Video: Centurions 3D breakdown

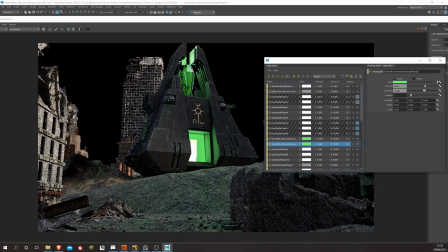And then what I've done as I've mentioned before is just separated
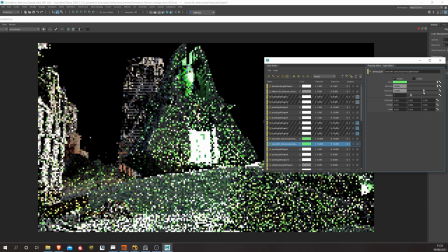everything up to layers so there's like layers for the clouds and for the smoke and it
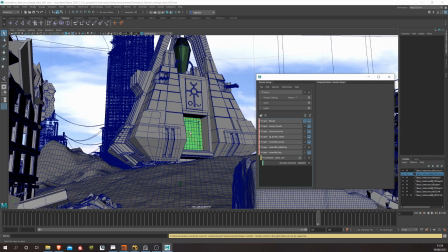saves a lot of time in rendering so it's all layered up
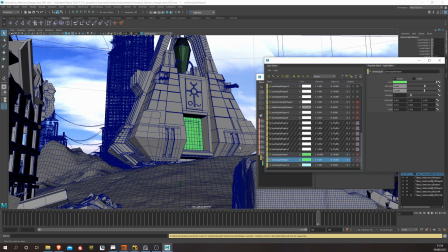and then when it comes to comping get a bit more control over you
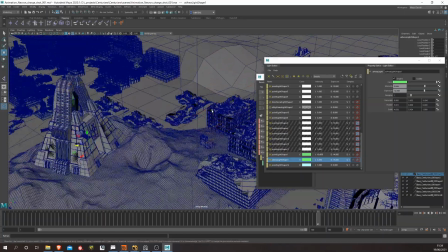know the smoke maybe you want it to be a different color or the monolith is not the right color or you want to add some glow to this and not that so
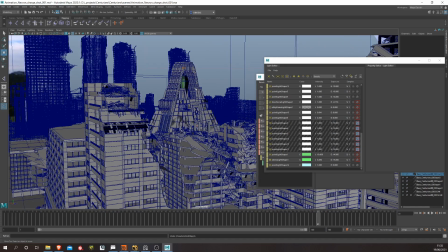that's the power of comping so let's go on to the comping now so compositing is where you get to add all
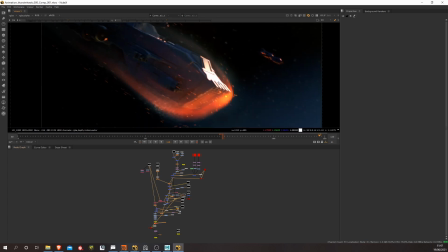those nice finishing touches you know glows here glints there some lens effects
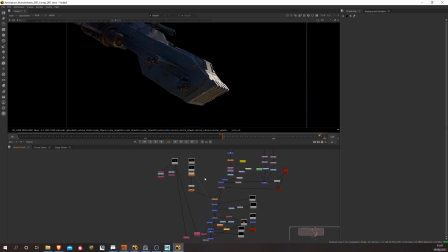and take all of those raw renders and just get as much out of them as possible sort of like if you do photography and you've got your raw files and you've got all that data this you know you can bring back the highlights or whatever it's like that so in this case i'm
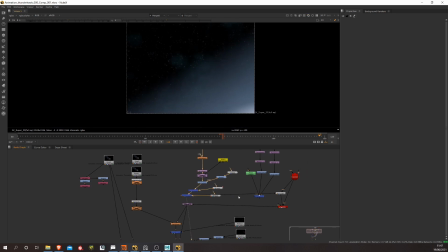sort of putting together a what you would maybe do in photoshop you know a layer of a star layer that i've then used the 3d camera from maya to match to the renders and then just laying up those effects i
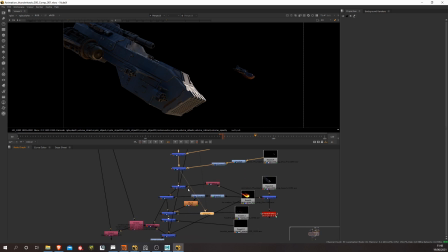did in houdini um the pyro effect and then the sparks and everything grading them to you know to get the right look that i want because it's they're
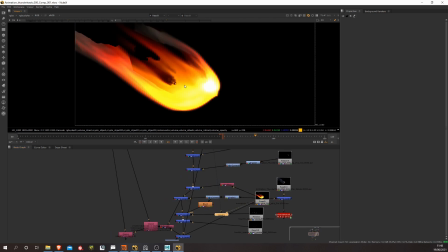a bit too hot from the render so grading them down a bit and then lowering those up on top of each other adding some pro
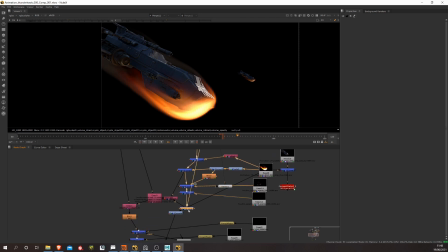some uh lens effects and so on um just to it's funny in photography a lot of photographers always trying to get them you know more perfect lenses trying
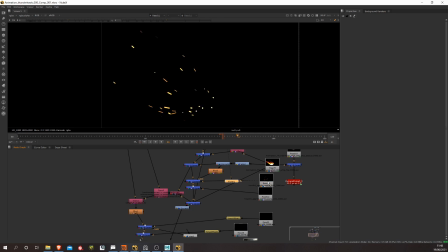to get rid of the chromatic aberration but we end up adding all of that back in you know chromatic aberration and halation and lens flares
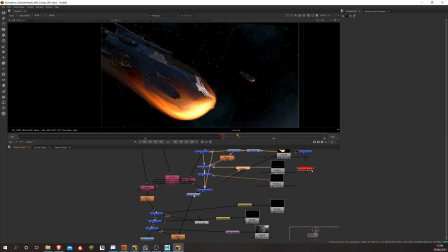and everything sort of going backwards as it were which is quite funny really but it adds a little bit of it
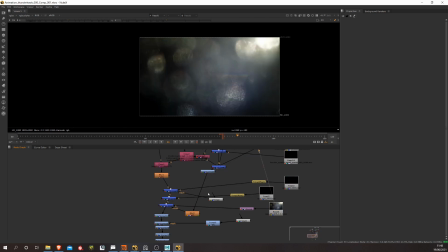makes it more tangible i suppose so then
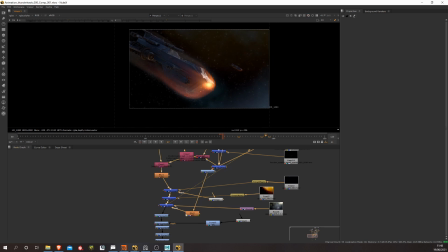that's that's kind of what finishes off and actually what i did when i finished all of these renders and i brought them into davinci
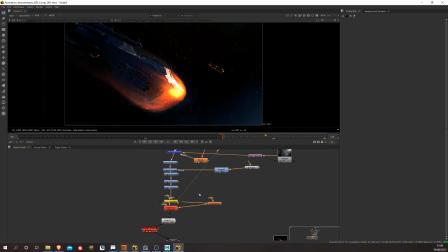resolve of is I put film convert on the whole thing so I got all this sort of film grain and so on and that just gives it that nice kind
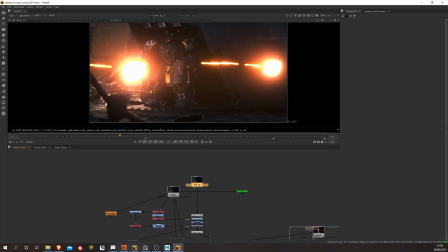of organic look even though they're CG renders so that concludes the kind of short overview of a lot of the processes that I
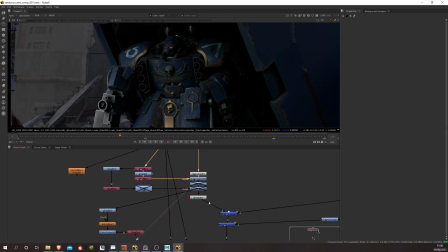went through to make the 3d I hope this has been interesting if it has dropped me a comment below if you would like to see a tutorial
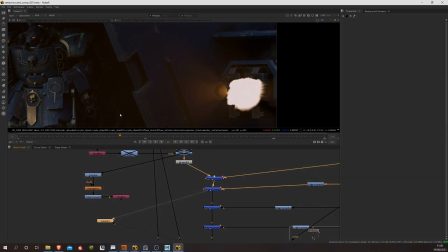on it any of the things that I've shown drop down the comment below or if you just found it interesting let me know and so thanks
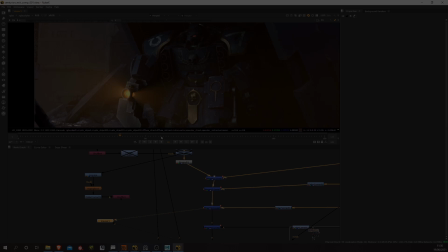for the support and thanks for watching